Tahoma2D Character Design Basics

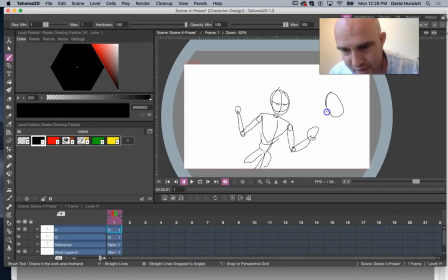16:25 A lot of times it's kind of like, you know, think about what direction is your character going to be in, and then how does that relate to the objects you're adding. So, you know, if my character's facing this way, and then, you know, here are the ears, right?
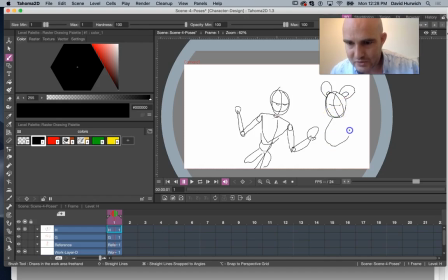16:44 So it's like the ears are facing, but then, I don't know, there's the mouse, and then like, there's a tail, but the tail is behind. You know, so it's like you got to figure out where is everything in relationship to each other. That's part of what solid drawing really means.
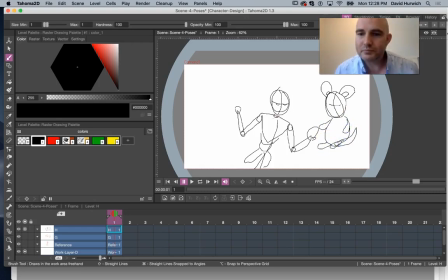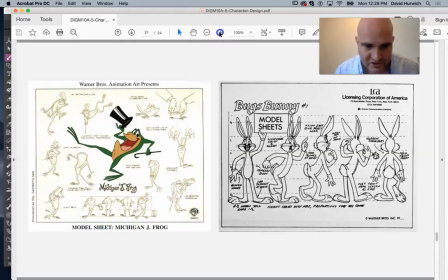17:07 Some more examples. These are what are called model sheets.
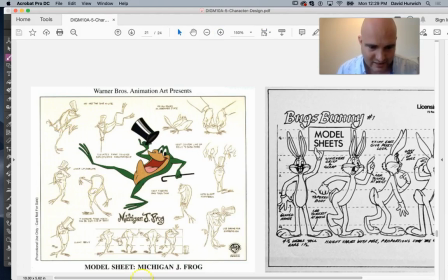17:11 So you can see like they did, this was a Michigan J Frog. And it's like, you know, they kind of drew the character different poses, and the character definitely feels solid. You know what I mean? Like, it feels, even though it's just a drawing, you can feel a sense of depth by where they place the arms and the legs.
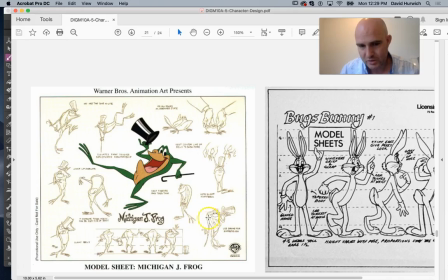17:28 Part of it is the posing, you know, straight arm, bent legs, solid upper torso, position of the eyes to the relationship to the mouth.
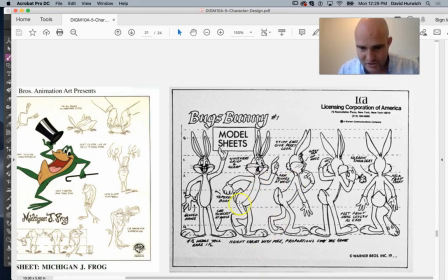17:40 Here's another one for bugs, you know, body positioning, positions of the legs in relationship to each other, face, there's a little bit of a line here, so the face is kind of going in this direction, which is reinforcing that Bugs is facing to the right side.
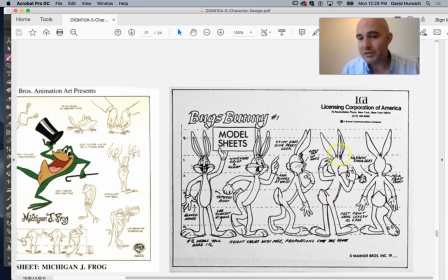17:58 Even like a little bit like that, there's even this little butt thing here is kind of giving Bugs kind of a little bit of a three-dimensional push, you know. Even that little line right there, it's as simple as it is, it creates a sense of depth that this arm is going back and it's over this part of the body.